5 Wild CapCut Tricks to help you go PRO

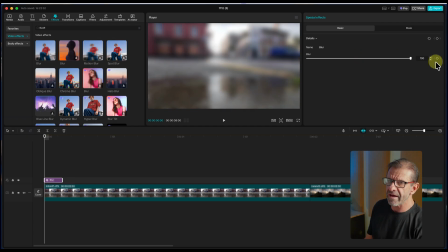12:20 So we'll set a keyframe for blur at, I don't know, 100. Let's do that. Set the keyframe here. Go forward to the end of this. And the way I did that, I used the down arrow and then I go back one frame, because if you go to the very end, it's off of it.
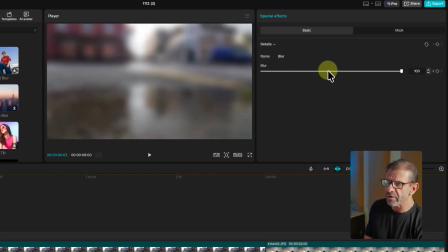12:32 You have to go back one frame with the left arrow. I'll drag the blur down to 0. And now this looks like this.
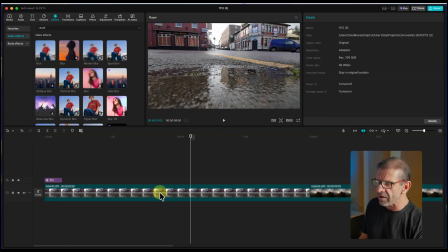12:38 So that's kind of cool. It's interesting. It's more fun to look at. And next we want it to keep moving through the end of the clip. So we want to zoom in on, you know, whatever's interesting. Maybe we're zooming in on this building in the background a little bit, so we can kind of focus on that.
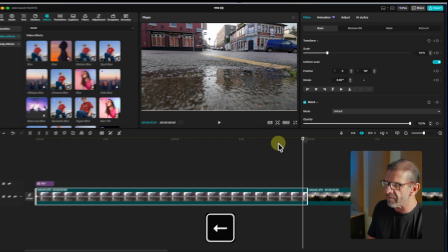12:53 So I'm gonna go to the last keyframe here. Remember the down arrow and back one frame. And I'm gonna zoom in a little bit, just bump the scale another 10% or so. And then I'm going to position it here so that, you know, it's trying to focus on this building in the background.
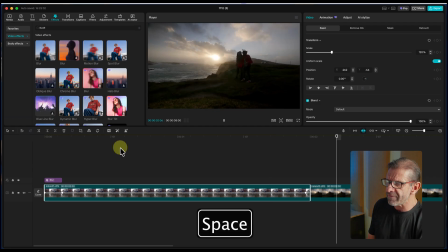13:06 That looks like this. And in my book, stuff is moving too far and too fast.
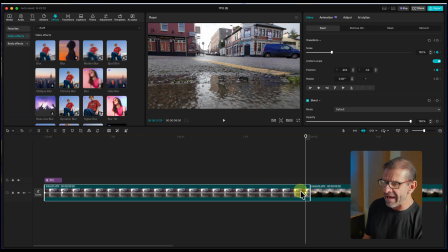13:11 So what you want to do is position your playhead on the last keyframe and just have it not move quite as much and maybe not zoom in as much. So I'll just change that to 115 and I will decrease the amount of motion
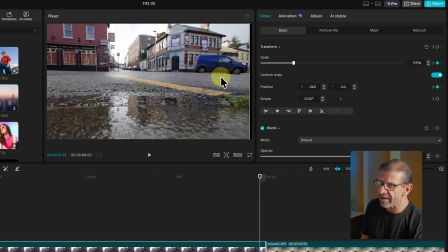13:23 a little bit so it's not going as far just by dragging it back to closer to where it was to begin with.
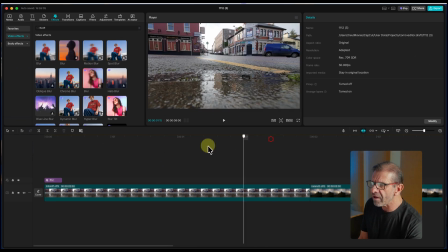13:28 And let's see what that looks like. Okay, not bad at all. Now, one thing we can do to smooth that out a little bit more is just to add a curve. And a curve makes the movements less linear. Instead of so jarring, you add a curve to the properties that we modified. And we modified scale and position. We didn't rotate it. Position has an X and a Y coordinate.
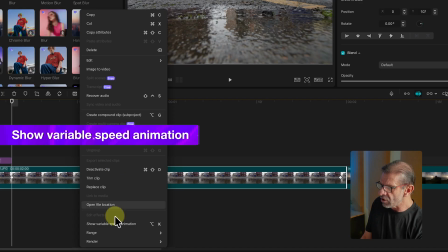13:49 So we're gonna right click on this guy, choose show variable speed animation, or hit Option K on your keyboard.
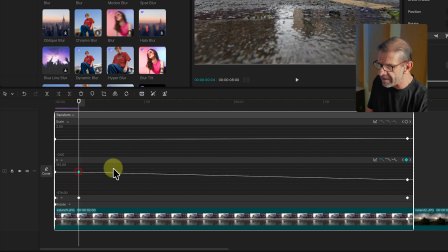13:55 We're just gonna click on these middle keyframes. So for the X-axis, I'll click on this guy, and I will choose not a linear curve, but rather an auto curve. I click on this guy, and this only works if this keyframe is highlighted. So I click on here, boom, it adds a curve, added some handles.
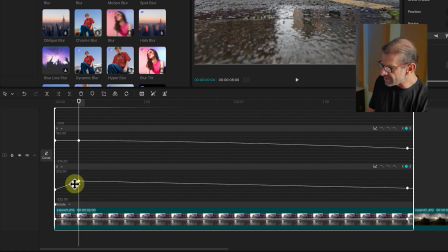14:09 I'm gonna click on the Y, click on this bar right here so I can see it, and make sure it's highlighted by clicking on it, and I'll click on an auto curve for that.
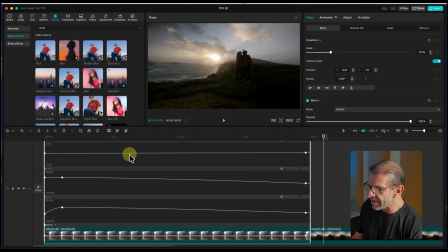14:17 And let's see what that looks like. Yeah, that looks more interesting. With this highlighted, I want to close these graphs by clicking Option K on a Mac or Alt K on a PC.
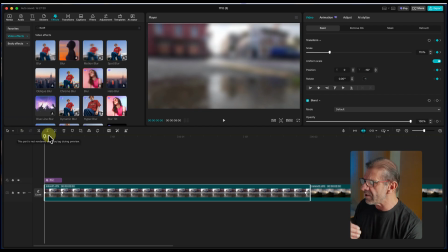14:26 And next, we're going to just do one more thing to make this a little more interesting. We're going to go over to Effects, and we're going to type in Noise.
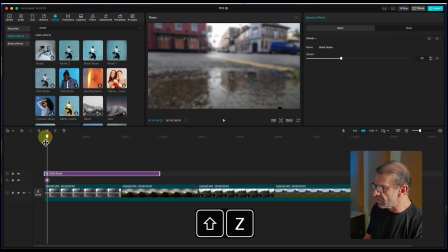14:36 And we have black noise here, which is kind of super cool and adds this little element of dynamicness, if that's a word. And I'll make it last for all of these. I'm going to show you one more trick. So how much more interesting is that?
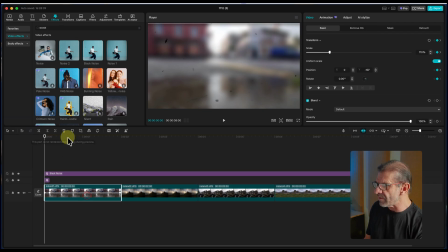14:52 Now, the cool thing is we don't have to redo everything we did with this image. As long as these are all the same size, and they are, I can just copy and paste these attributes to all of them so we can have really cool animations for all of our still images at once.
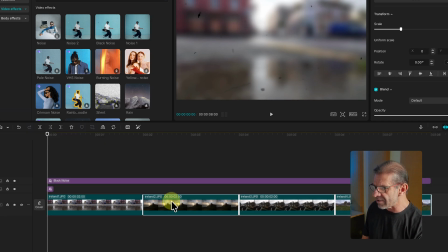15:05 So I right click, I choose copy attributes. I select all of these guys and I choose paste attributes, and all of these things will work.
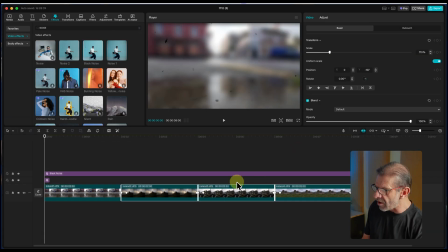15:13 I click paste, and then I can see that I've got keyframes for all of them. What I don't have yet is the blur for all of them. So I'm going to click on this, hit copy, hit my down arrow twice. The down arrow goes to the next edit. I'm about to point with my finger. No, with the mouse. This is the next edit right there. So if I hit down once, it goes there.
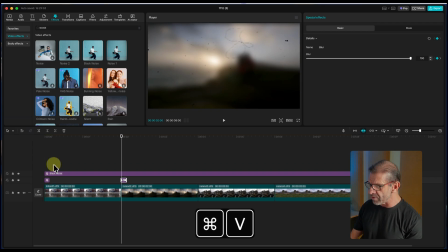15:29 Hit down again, it goes there. Then I just hit paste. Boom, paste, down, down, paste. And now I've got that blur thing for all of them. And the only thing we're really missing now is a sound effect.
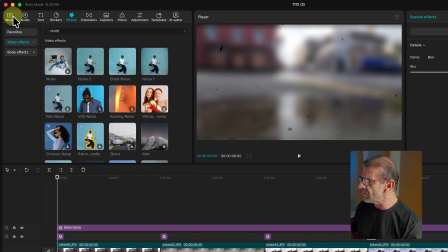15:39 You did download my 100 and something free sound effects, right? Version 2. Gonna go back to media and, oh, did I not import my sound effects?
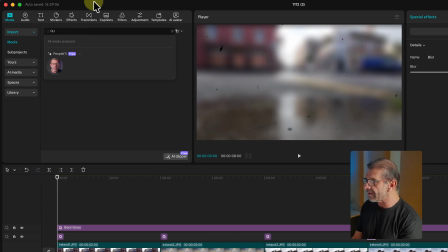15:47 Yes, I did. There they are. I'm just gonna search for, I don't know, how about a click? And there's one.
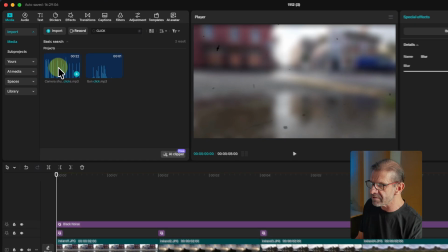15:54 You get these free camera clicks. You get a whole bunch of them right here. Let's go ahead and drop in the timeline so we can find a click we like.
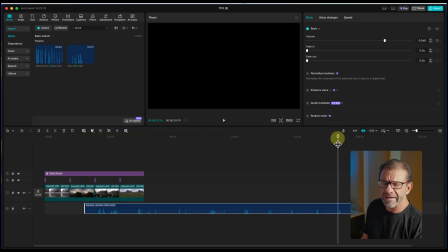15:59 I think I liked this one. I heard this already. I think I liked this one. Yeah, that's great. So I'm just going to type the letter Q to trim all that out, drag this to the beginning here, and see if this times out.
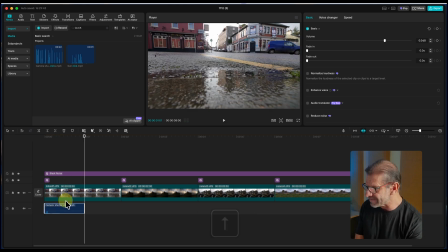16:12 Yeah, oh yeah, yes. So let's just copy and paste that for all of them.
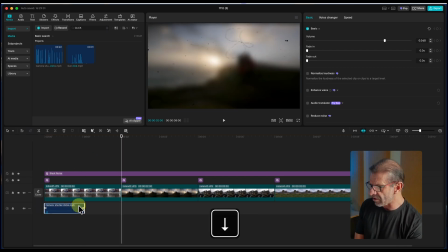16:17 And this is, by the way, it's camera shutter click, and copy, paste.